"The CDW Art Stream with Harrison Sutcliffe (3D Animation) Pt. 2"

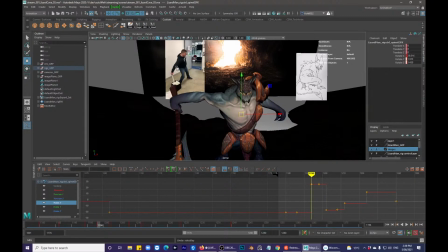See his elbow going back a little bit, so that's okay. Its head, look at him boogieing. And this one's a little bit too far over.
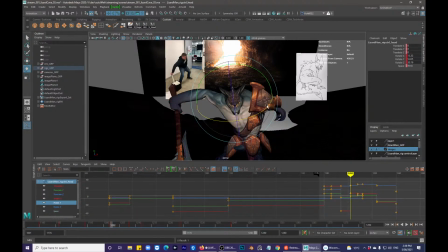Bring his head back. It's better.
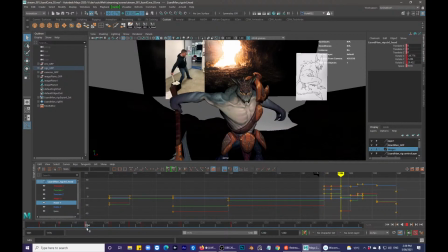Might lessen
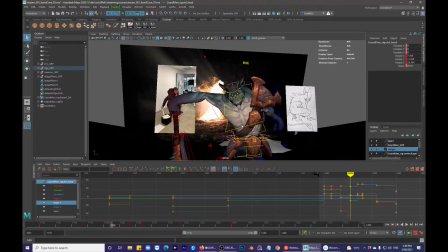It's in this frame a little bit. How much his head comes across. I want to keep that quite central, so that most of the movement is coming from his hips.
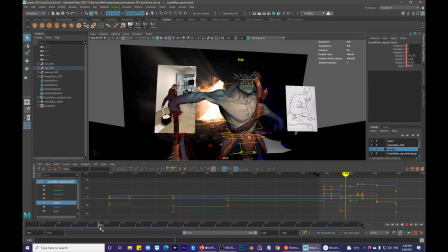Then going from this frame
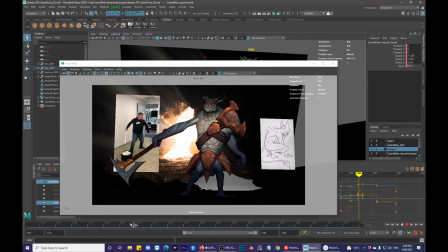to that. I don't like that arc of his head, so I want to bring that across.
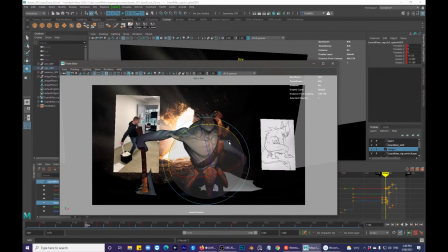I could also make it so its head stays a little bit more that way.
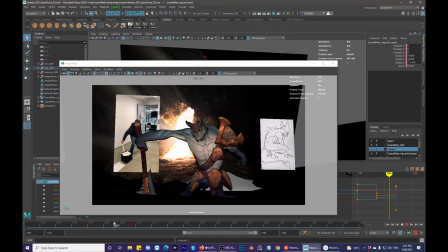How you guys doing out there in the world? Hope lockdown isn't crippling people's souls a little bit much.
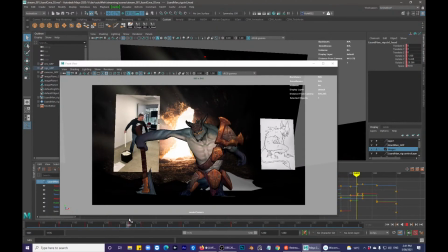Still able to get out and do things. Always fortunate here in Adelaide, it seems, in South Australia. Other parts of the world not as lucky.
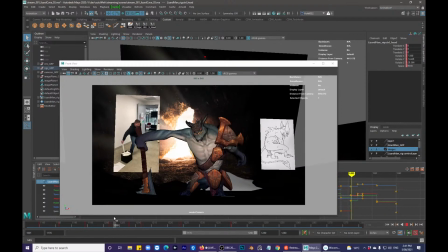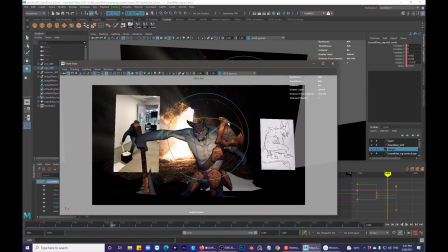Get this one across more.
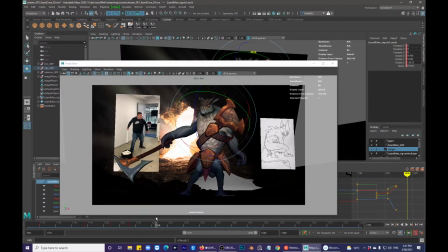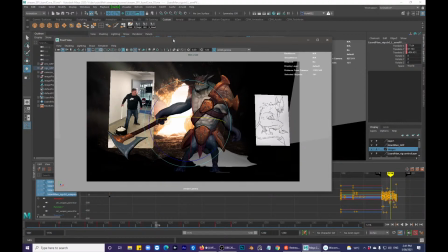Get that hotkey again.
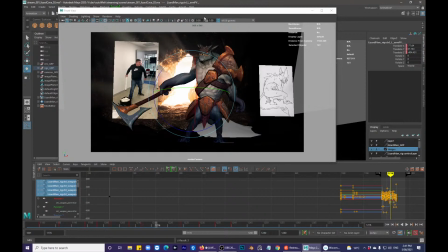That stepped.
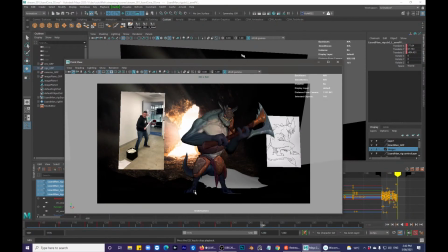It's much better.
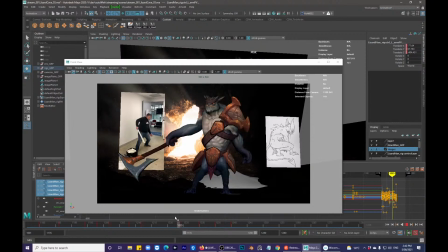So to emphasize how heavy this is, like how Matt is rolling his shoulders back for that swing up, and letting the weight of this
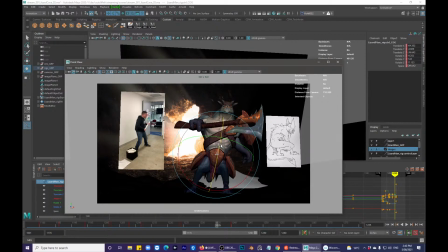axe balance him. So bring his hips back, chest forward.
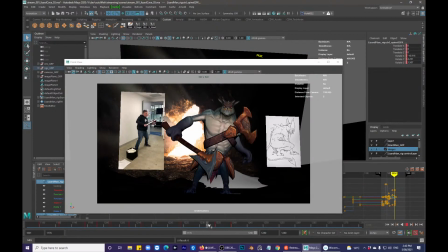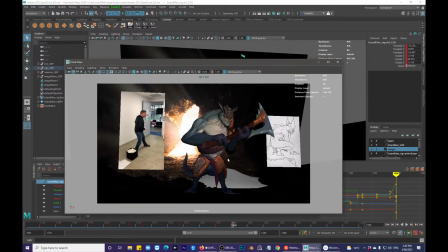Really bring him to settle to that a little bit more.
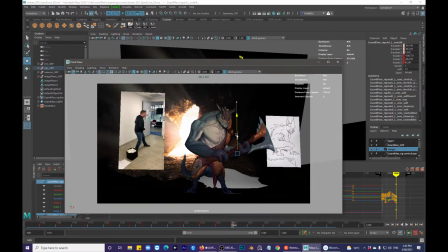Again, you want it to be heavy, so bring it down. Bring the elbow out.